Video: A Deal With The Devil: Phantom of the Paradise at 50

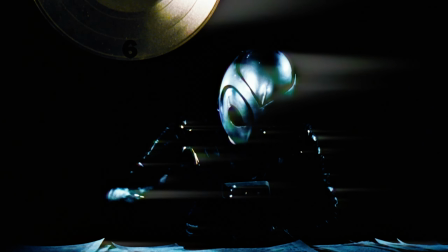(4:13)
On paper, this all sounds maudlin, melodramatic even, but the secret of the story's success lies in a young Brian De Palma's
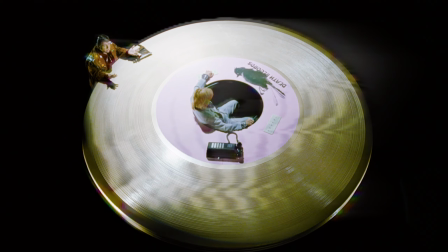(4:21)
encyclopedic cinematic knowledge and his willingness to experiment and play with form and tone.
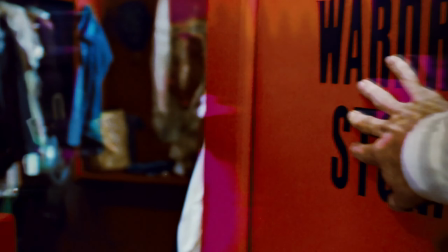(4:26)
De Palma was and is one of the best pure visual storytellers of his generation.
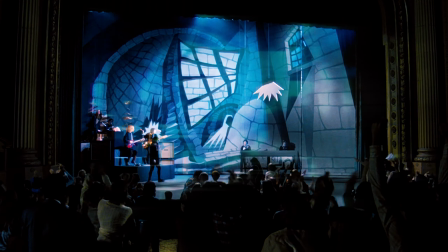(4:30)
He makes bold, idiosyncratic choices that take his main pool of references, namely German Expressionism, Orson Welles,
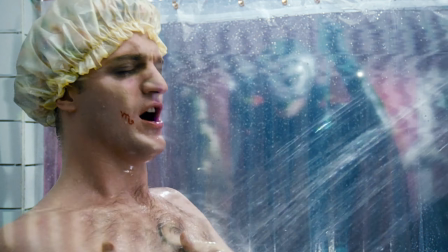(4:37)
and Alfred Hitchcock, throws them into a blender, and synthesizes them into something feral and undeniably confident.
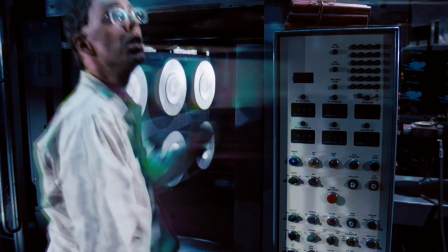(4:43)
De Palma's flair for visual dynamism is all over the effervescent, rapid-fire editing,
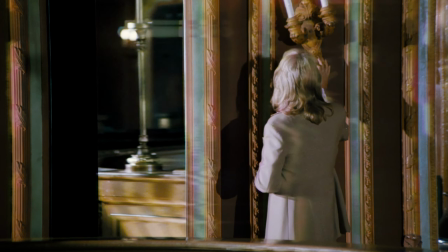(4:47)
the Caligari meets Dante's Disco Inferno production design, and the gothic 70s splendor of the costumes.
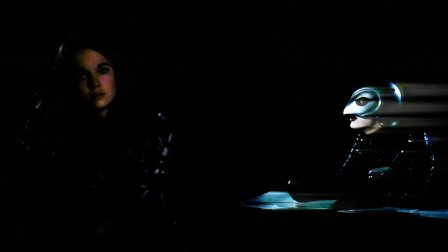(4:53)
But his genius is never more apparent than in the cinematography, the shot choice,
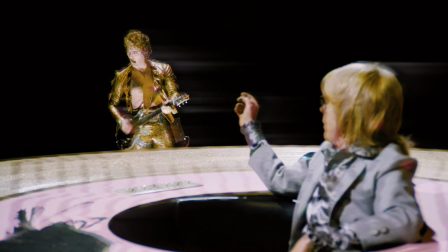(4:57)
and how he chooses to frame his leads to convey meaning. He uses the opening Juicy Fruits credit sequence to set the musical tone,
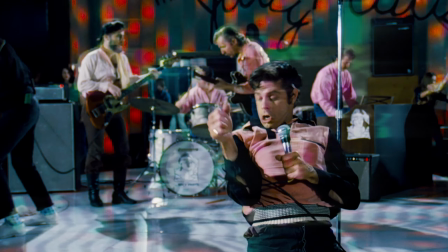(5:04)
sure, but it also establishes the movement, energy, and perspective of the film through its tongue-in-cheek performances and violent, discordant background action.
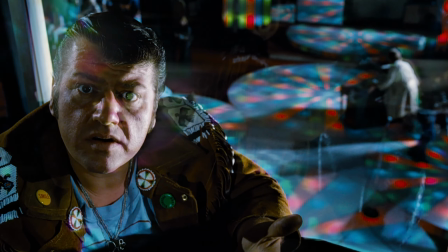(5:13)
The background action defines this section of the film.
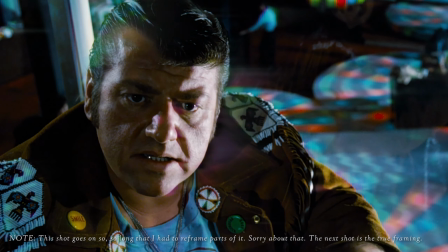(5:15)
In fact, it's how we're properly introduced to Winslow, as Philbin monologues about some random dirty dealings he and Swan are involved in,
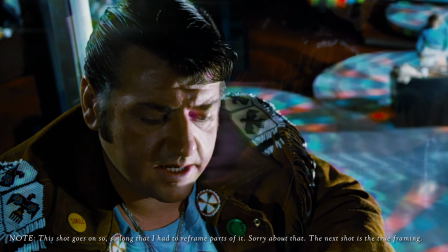(5:22)
a monologue delivered straight down the barrel of the lens, directly to Swan in a manner that's both deeply hypnotic and skin-crawlingly uncomfortable.
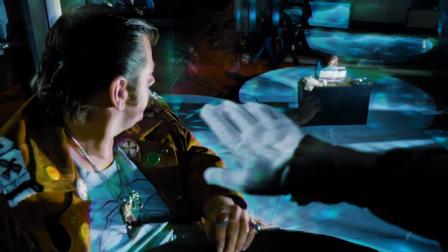(5:29)
Our focus is drawn to the floor below him, as Winslow muscles his way on stage to perform his cantata.
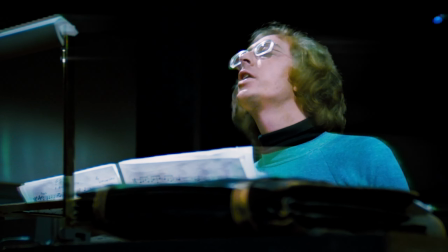(5:35)
De Palma wants us to consider the background, consider the people who start out of focus,
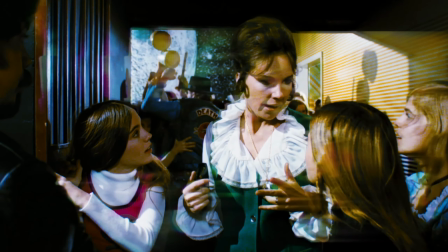(5:41)
consider the nameless unimportants who hunger for fame, hunger for connection. He never frames Winslow as a hero before his transformation into the Phantom.
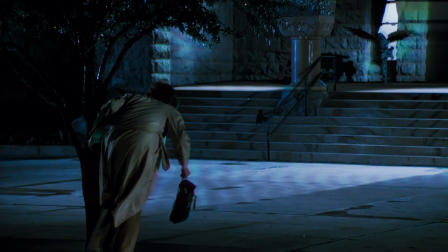(5:49)
He's always ill at ease in the frame, never commanding it, never quite dominating.
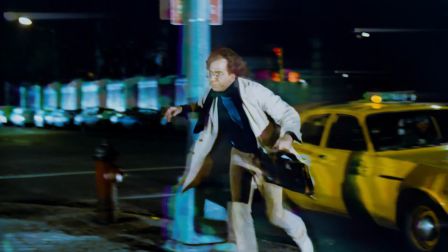(5:54)
He's both eager and nervous, and the camera is both intrigued and repulsed by him simultaneously.
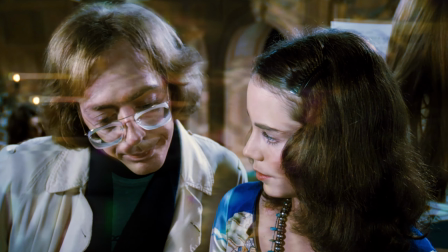(5:59)
He never fits in shots. He's made to look silly or cramped.
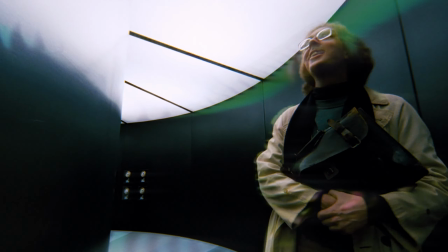(6:03)
De Palma uses wide lenses and uncomfortable angles to distort and deform William Finley's odd but lovable face into images of pain, rejection, and violence.
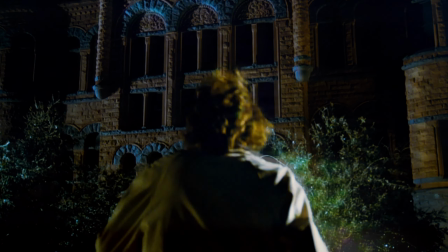(6:12)
In fact, the only time we see him as anything resembling confident or heroic before his transformation is when he's at the piano.
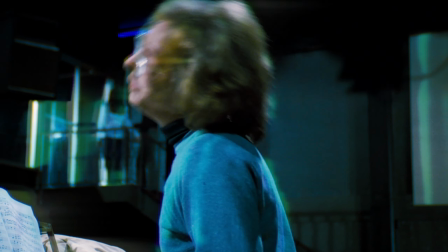(6:18)
It's his home. It's where he belongs. When Winslow becomes the Phantom, the camera finally respects him.
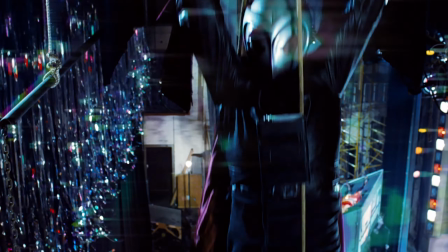(6:24)
He looms, he lurks, he's given his own set of iconography and active, powerful framing.
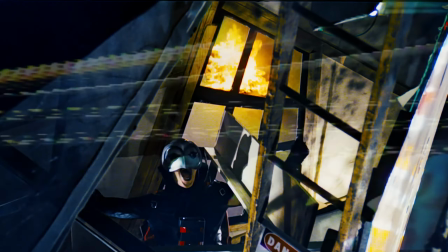(6:30)
He's either in constant motion amongst the back rooms of the Paradise, or locked in perfect, harmonious sync with his tomb-like recording studio.
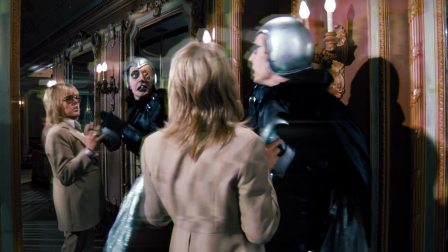(6:37)
The only times that awkward, uncomfortable framing returns is when he's with Swan, the only person who truly holds power over him.
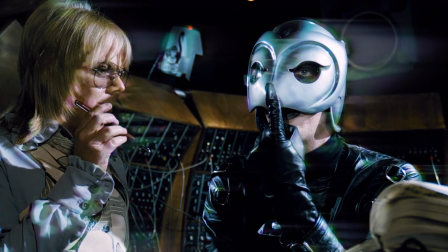(6:45)
Swan represents a contrasting lesson in seemingly contradictory framing that serves to define character.
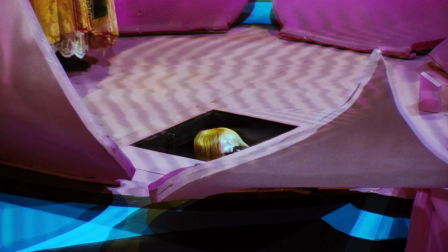(6:50)
He's a juxtaposition of private and public personas, so we have two ways of framing him, two lives, two personas, two sets of framing.
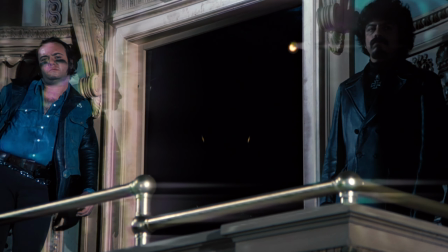(6:58)
In public, he's shrouded, obscured, or out of focus. We're often meant to feel his presence by his absence in the frame.
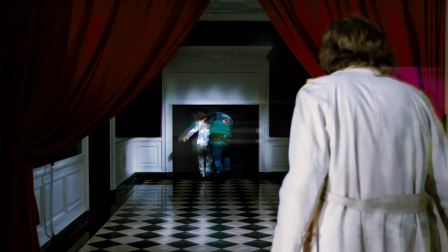(7:04)
This felt presence is heightened by the fact that the built environments in Swanhenge and the Paradise seem to be tailor-made for Swan and Swan alone.
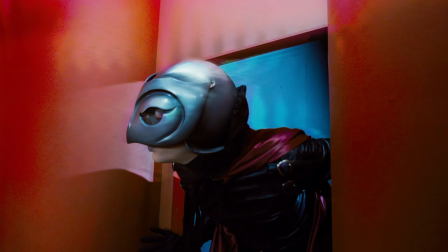(7:13)
Everyone, by design, feels less comfortable in his world.
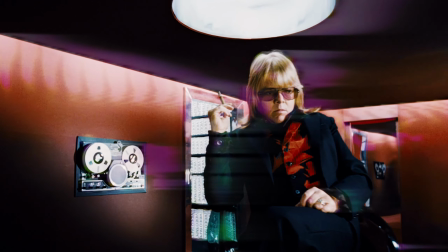(7:16)
In private, he's always tightly framed in dynamic, iconic poses and positions of grandiose power.
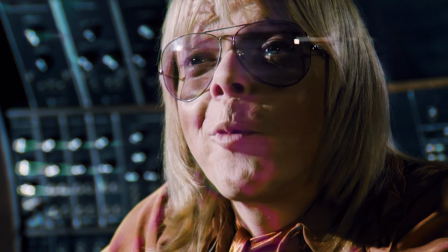(7:22)
He commands every shot he's in, even though Paul Williams is almost a foot shorter than most of the other actors he plays against.
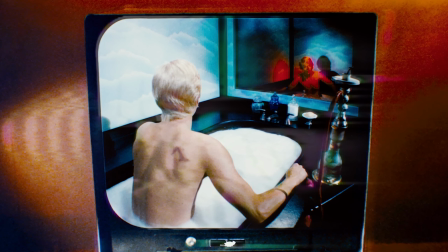(7:28)
He's often shown through reflection, a constant reminder of the deal he made, and a sharp insight into how Swan sees the world.
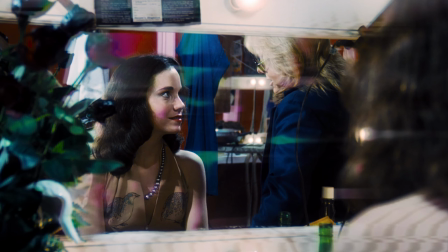(7:34)
A mere reflection of his own desires and ambitions.
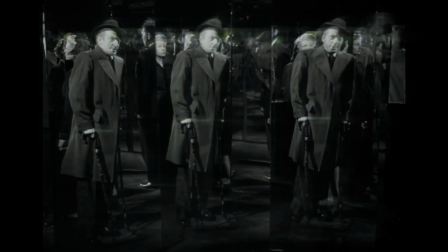(7:37)
It's Narcissus staring at himself in the pool, mixed with Orson Welles' multi-angled mistrust in the finale of Lady from Shanghai.
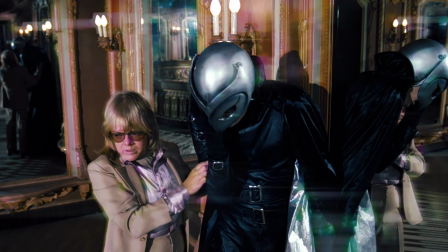(7:44)
But that perspective is contagious, infectious even. Swan's perspective seeps into Phoenix and Winslow once they enter his orbit.
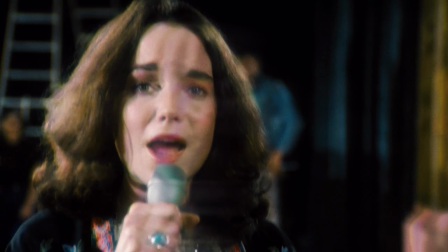(7:51)
Before Swan, Phoenix is framed serenely through flattering portrait lenses and shallow depth-of-field shots that remove her from the noise around her.
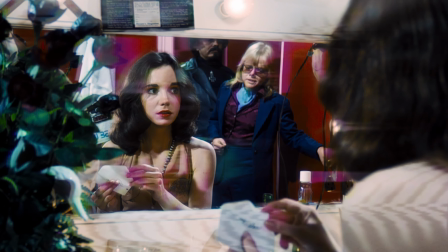(7:58)
But when she's in Swan's grasp, she becomes part of the chaos. She's surrounded by reflections, feathers, and glass, and shot from less flattering angles.
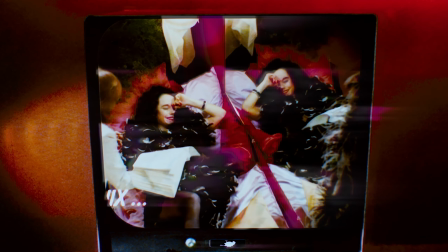(8:06)
The fame literally changes her. The only time she gets any freedom in a scene is when she's singing, when she's the star.
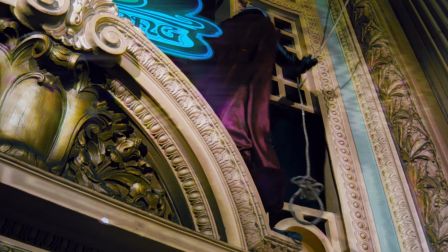(8:12)
Then we hold on her the same way the audience hangs on her every note. And when all three of these perspectives collide in the final moments of the film, it all goes out the window.
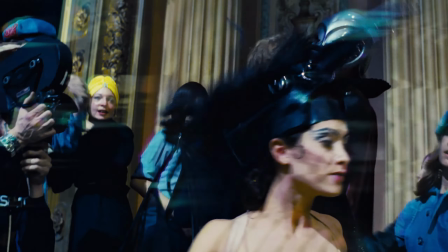(8:21)
It's visual madness designed to disorient, with rapid-fire cuts, wide angles, and disorienting handheld camera work.
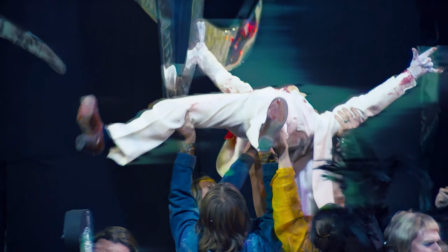(8:27)
There is no master in this scene, no one is in charge. There is no way for these three characters to coexist in the same frame without total combustion.
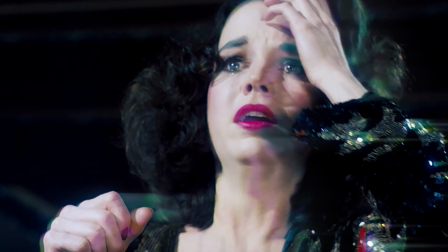(8:35)
When both Winslow and Swan are dead and Phoenix is left broken and traumatized, only then do we retreat to the dolly shot,
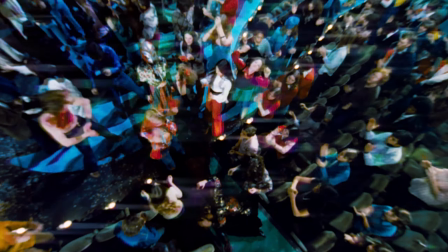(8:42)
the moment of objectivity and slow visual control that contextualizes the pain we just witnessed.
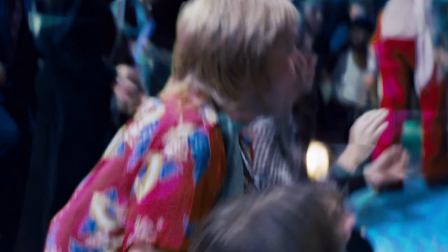(8:47)
It also serves to demonstrate how irrelevant it is to the assembled crowd.
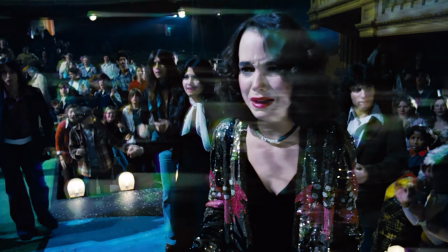(8:51)
She's the only one not having a good time. We float above the crowd to see the results of this car crash of power, fame, art, and love.
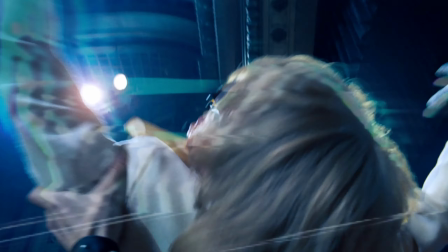(8:59)
It's violence and joy in an unsettling harmony, and all of this because we needed something new to listen to.
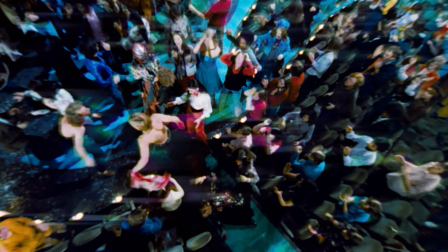(9:06)
The patrons of the Paradise got exactly what they wanted. Swan was right, and it only cost him everything.
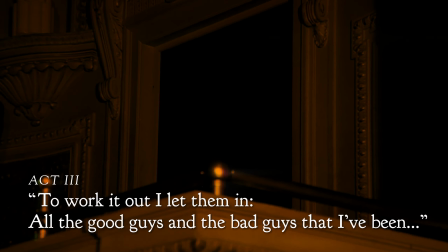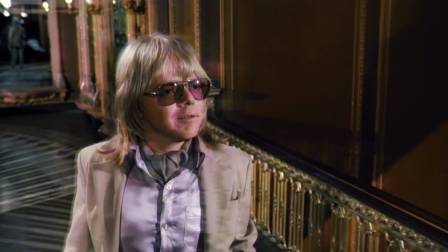(9:17)
It's weird to think that a guy who was mostly famous for advertising jingles and easy listening tunes would go on to be as vital to popular music as Paul Williams, but here we are.
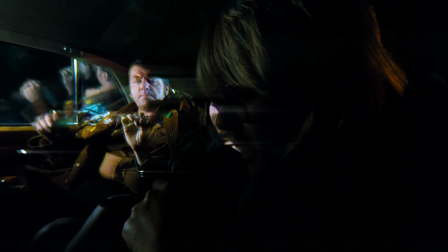(9:25)
It's easy to say that Phantom doesn't function without Williams, or at the very least, it doesn't achieve cult status.
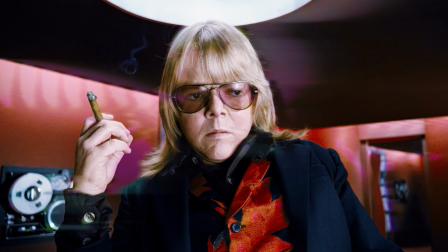(9:30)
But while his performance as Swan is singularly sinister, his songs deliver an effortless mixture of consistency,
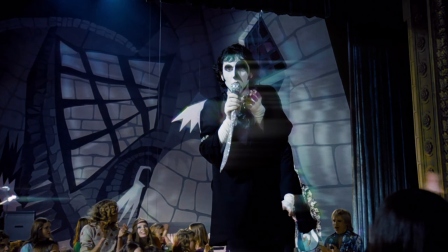(9:37)
eclecticism, and iconography that results in a film that's as musically nimble as it is visually dynamic.
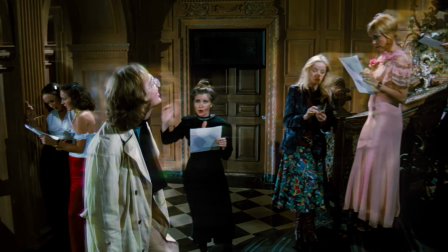(9:42)
It's tragic, hilarious, nostalgic, forward-thinking, soaring, and gorgeous all at once.
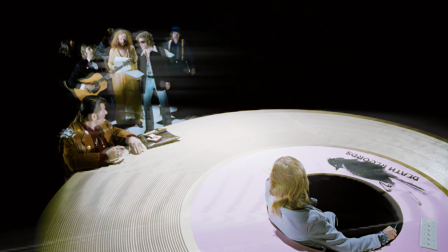(9:47)
It sits, musically, at that fulcrum point of the 70s, looking back on the 50s nostalgia wave of its past,
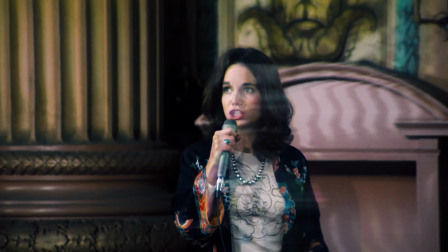(9:53)
the warbly singer-songwriter fare of its present, and the darker, glam spectacle of its future.
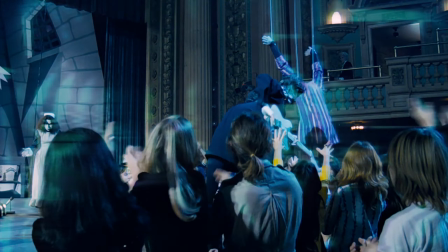(9:58)
Is it right to say that Paul Williams invented Kiss before Kiss? Maybe not. But it's not exactly wrong, either.
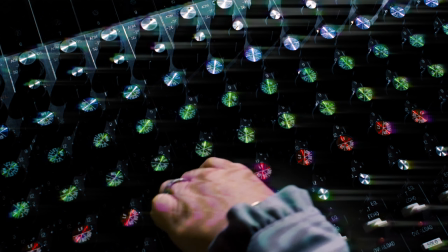(10:05)
Be it zeitgeist or clairvoyance, Williams' consummate chameleonic qualities that he honed from gig songwriting work are legendary.
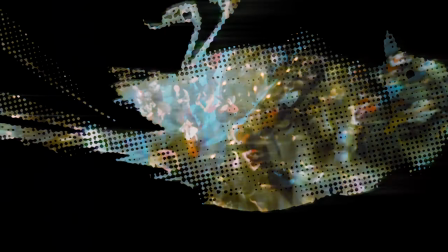(10:12)
Compare The Hell of It, the film's aggressive, apocalyptic earworm of an end credits piece, or the tongue-in-cheek Beach Boys-inspired number Upholstery,
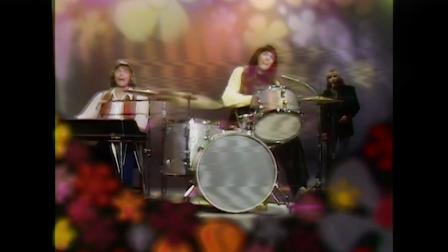(10:20)
with something like We've Only Just Begun by the Carpenters, or literally anything from The Muppet Movie.
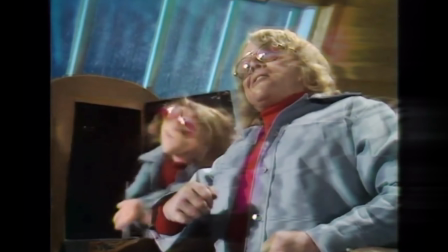(10:25)
All of his work is so disparate in style and approach, but that flexibility belies something more critical to Williams' success.
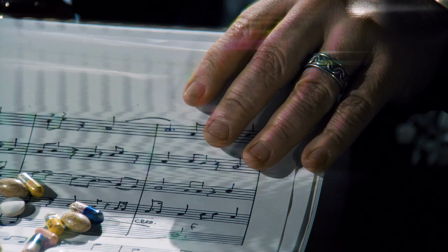(10:31)
For an anonymous songwriter who made a living selling his work to other artists, there's a consistent, humanistic voice and point of view in his lyrics.
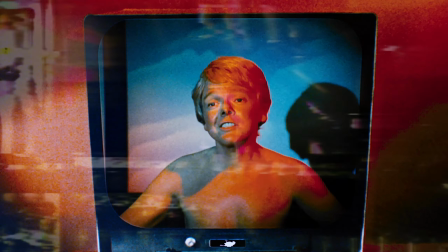(10:39)
There's a deep romanticism, optimism, and yearning, but also a devilishly playful cynicism and incisive wit.
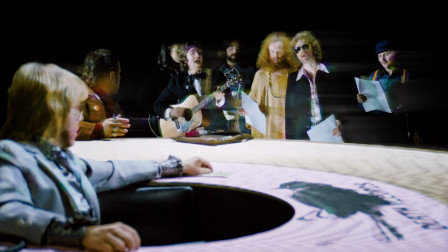(10:45)
And Phantom of the Paradise feels like the first place Williams ever had to let all of his influences and feelings play out.
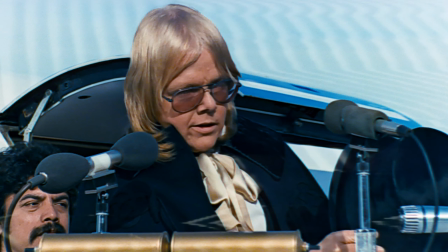(10:51)
And that's not to say there's a lack of cohesion here. We get so many different musical styles, yes, but Williams weaves them all together using recurring leitmotifs, melodies, and thematic elements from the film's Faustian backbone to craft a musical that transcends the shackles
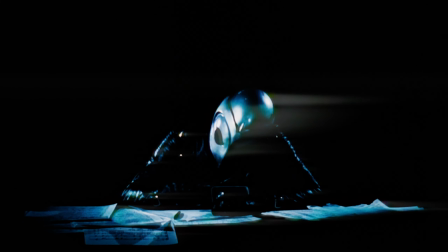(11:04)
of the necessary but kind of boring book number that a lot of stage musicals have at least 3 of in
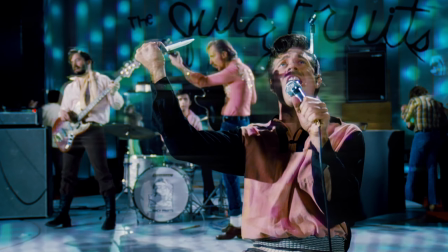(11:09)
their repertoire. It's an album of iconic singles with a grander design,
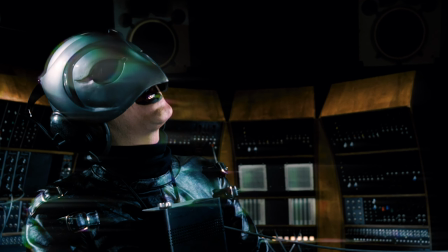(11:13)
the film's soundtrack equivalent of Dark Side of the Moon. The film treats its songs as emotional outpourings like most musicals do, but also as true rock and roll performances,
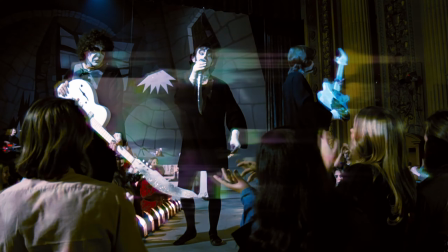(11:21)
and it helps each staging feel important, precise, and motivated in ways traditional musicals aren't.
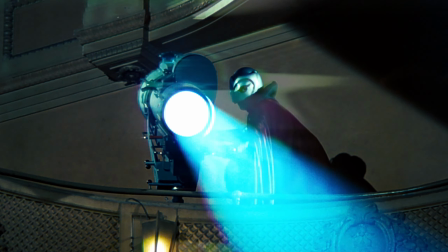(11:27)
Much of the story is related through visuals and dialogue, but that doesn't diminish the importance of the songs.
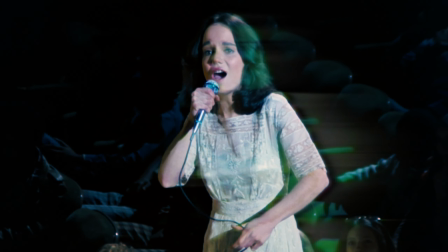(11:32)
It just means that they can carry more of the thematic and emotional weight. Strip away all of the pageantry and genre hopping,
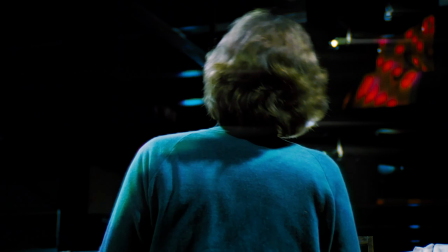(11:37)
and you can almost see Williams plinking away jauntily at the piano with a single spotlight on him, ever the impish vaudevillian.
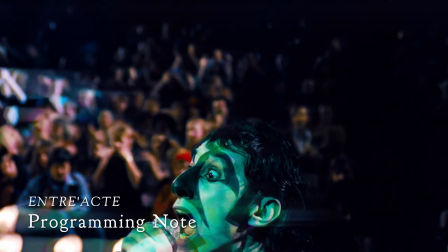(11:45)
A note before we continue.
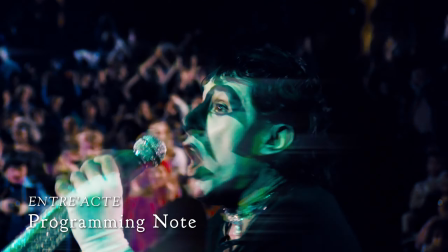(11:47)
This segment had no natural resting place, but we cannot talk about Phantom of the Paradise without talking about its best, and honestly funniest character.
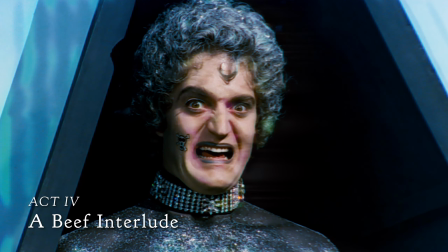(11:55)
Welcome to a brief interlude about beef. In a film full of instantaneously iconic characters, Beef reigns supreme.
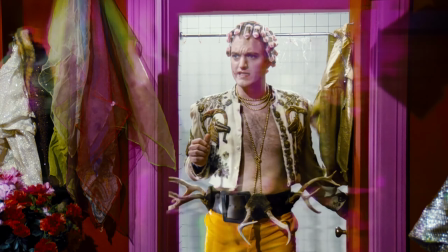(12:04)
He's dramatic, he's cantankerously hilarious, he's full of himself.
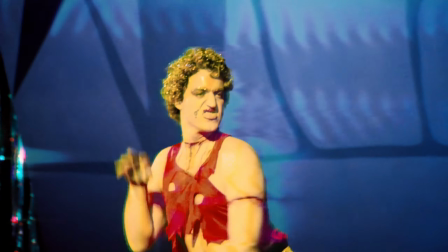(12:07)
He's a glamorous amalgam in ways that individual glam rockers could never quite accomplish, with outfits that other artists should have stolen wholesale.